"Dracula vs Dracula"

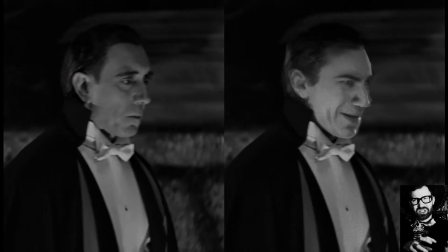[4:15]
I've never done this before, I'm certain my hardware could handle it, yet I'm not sure I want to dedicate a lot of time to learning the ins and outs of this technique at the moment,
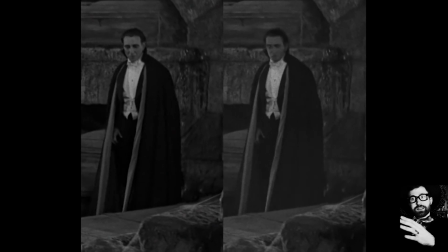[4:22]
but maybe in the future. You could track existing footage of Bela into the scene, which would require a lot of comp work and might end up looking a little janky.
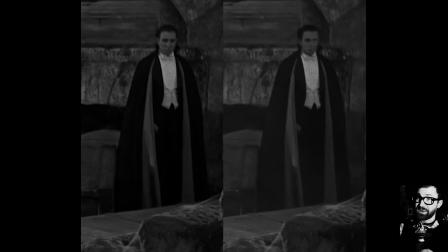[4:30]
Or you could do it the easy way. I'm a big fan of the easy way.
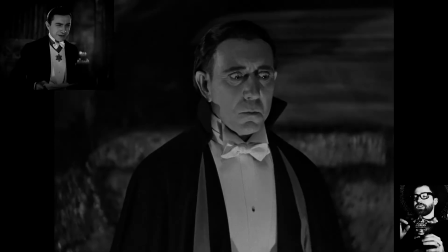[4:34]
All I've got to do is scrub through the movie to find examples of Bela making the right face at the right angle, take some screen grabs, use those screen grabs to paint some keyframes in Photoshop,
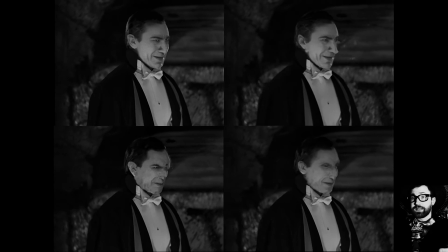[4:44]
then plug the footage and those keyframes into a free software called EBSynth, and bake out a ton of frame sequences based on those keyframes.
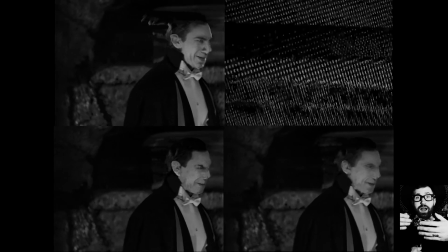[4:53]
Now, what EBSynth does is it essentially takes your painting and tries to match the footage you're lining up with that keyframe painting.
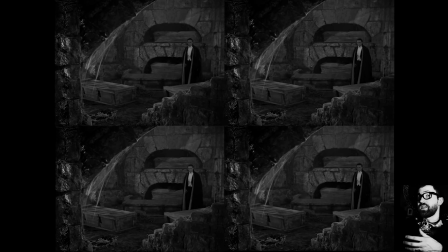[5:01]
Now, the sequences I baked out with Dracula's face replacing Dracula don't completely work, but each sequence has a place where it does work.
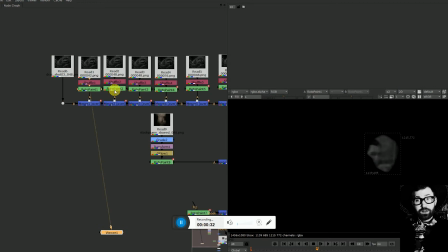[5:10]
So I'll take all the spots from all the new EB Synth sequences that look pretty good and then combine them in Nuke, which is a compositing software.
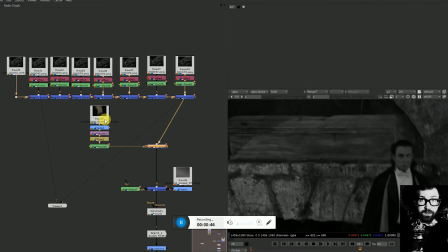[5:18]
Now that we've got Dracula looking good, we are nearly there.
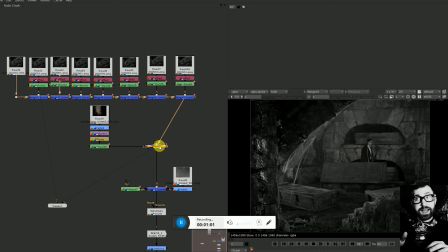[5:21]
We still have the problem of the strange crossfade smoke issue, as well as the fact that the grain in the footage isn't moving in Dracula's face anymore, because it's just replaced with a painting,
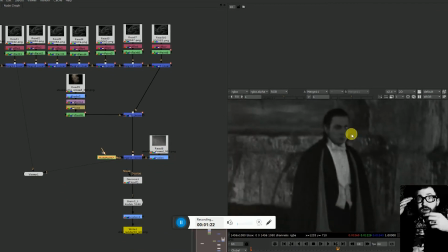[5:30]
right? So there's moving grain in the background, but the film grain on his face, it's not matching up.
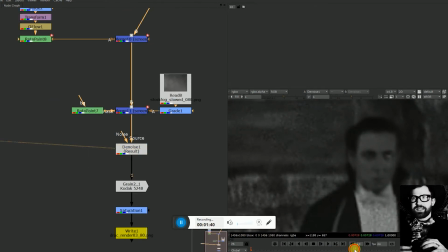[5:36]
So we've got to address these issues. I grabbed some stock footage of fog and steam and slowed those suckers down, then just gently kissed them into the frame,
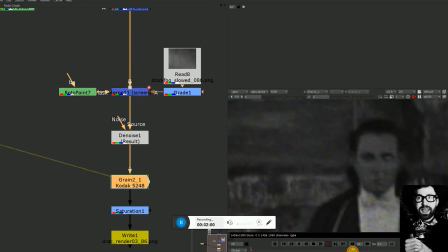[5:44]
partly to distract from the crossfade jumpiness of the original shot, and partly to help the new head feel like it fits in the same world as the body. In order to have a uniform grain over all the elements together, I used a denoiser to strip some of the grain away from the original source, and then layer new grain over on top of everything,
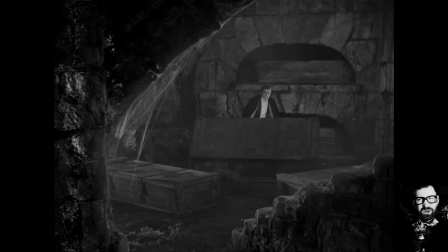[6:00]
just so it kind of meshes. Overall, I'm pretty happy with the way these shots turned out.
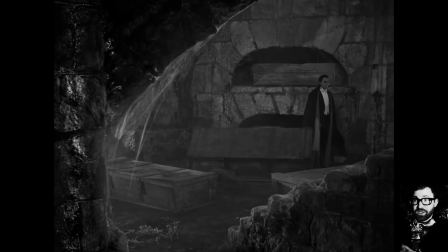[6:04]
It's not perfect, but as an exercise, it was really fun to do and really gratifying to see how it came together in the end.
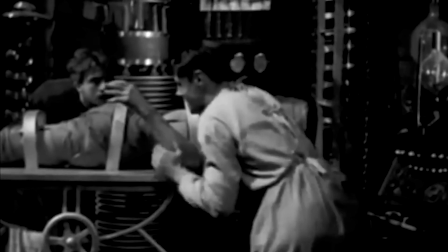[6:10]
Professional diagnosis?
It's alive! It's alive! It's alive!
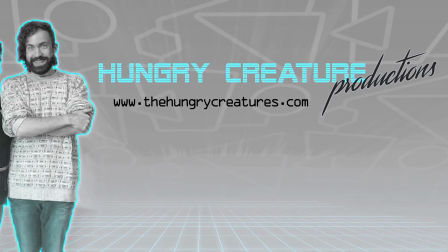[6:15]
Hey, thanks for watching that video. If you liked what you saw, give us a like. If you didn't, don't.
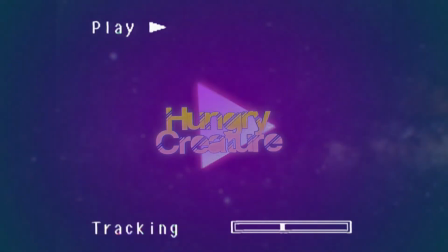[6:20]
Hi.